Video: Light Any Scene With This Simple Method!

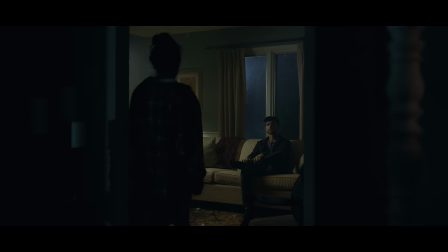(8:13)
So then when we moved into my close-up,
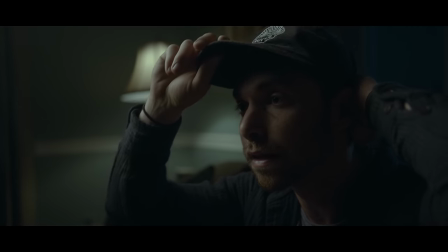(8:16)
all I did was move that Eptor 120D that was gelled with the CTO in closer
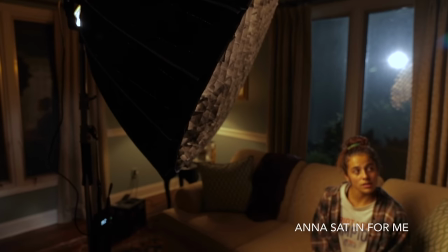(8:23)
to me closer to my face giving me that nice wrap around my face really sweetening up the skin and making me look pretty and then taking the moonlight coming from the window and I brought that around direction it straight through the window just so it was hitting the back of my head to give me that separation that
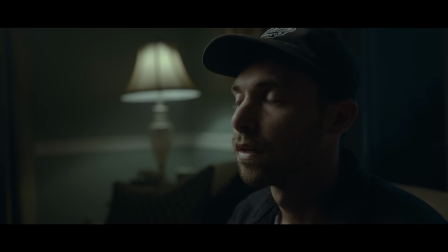(8:42)
backlighting from the window and also putting that that nice cool color temperature on the back of my head which contrasted nice with the tungsten light that is hitting my face from the 120d that motivates from the lamp.
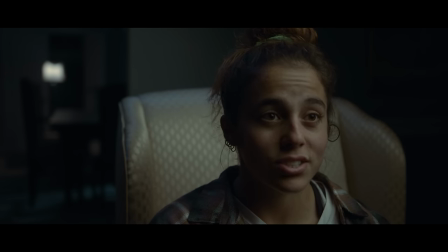(8:55)
Then on Anna's close-up, even though we're not seeing the lamp, we're still getting the light from that lamp, but it's not actually the lamp. It's being motivated by the lamp, but it's actually,
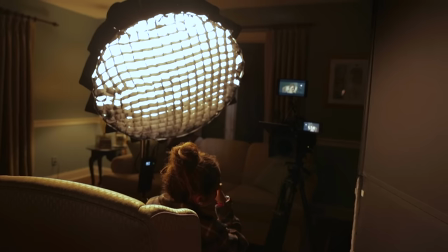(9:06)
again, the 120d flipped around the shine on Anna's face to help sweeten up her already beautiful face.
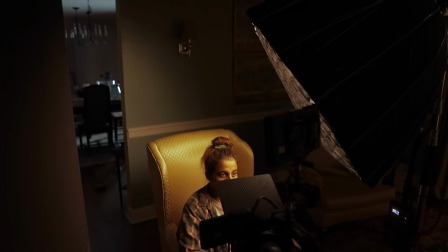(9:13)
Then on Anna's close-up, you can also see down that hallway and to give the hallway some depth,
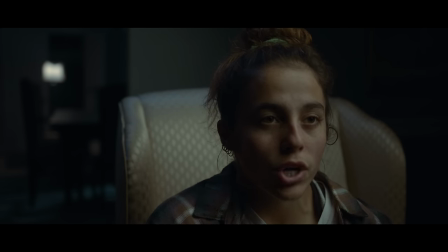(9:19)
again, I'm bringing that motivated daylight that we saw from the wide shot through a window that may or may not be there,
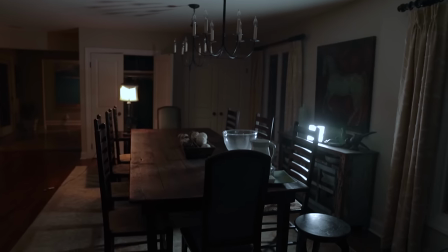(9:27)
but it feels like it's there because we established that there's moonlight coming in from that direction from the shots beforehand.
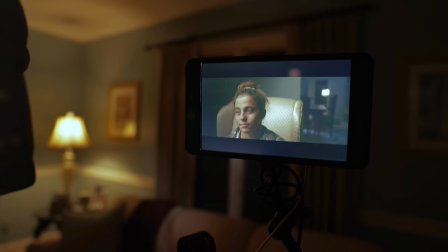(9:34)
Then just to give a last second extra touch to Anna to help separate her from that background even more and to give her a nice,
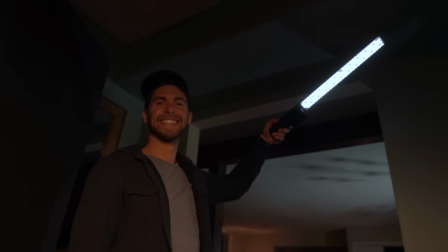(9:41)
cool color contrast backlighting her. I added motivated moonlight using my Yung Nuo light wand that I didn't have a C stand
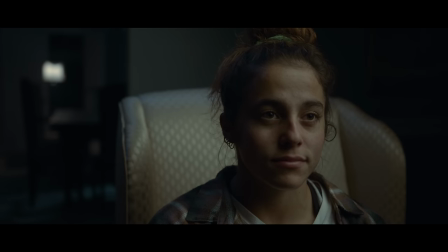(9:49)
for so I just held it over top of the back of her head and yeah there's our image. So yeah the idea to the simple approach here is you're finding what in your scene already exists lighting wise and you're dropping lights wherever you feel necessary or feel like you need to help motivate that light to enhance that light onto your subject. So Obviously, lighting's not the easiest thing to figure out, but take the time to figure it out because it's what's going to separate you from all the other amateur cinematographers out there who don't take the time to learn it. So take what you have at home, test them out in different lighting situations, and learn how to use your lights in pretty much all situations you'd be faced with. Hope this was a helpful video for you. Thanks as always for watching, and I love you.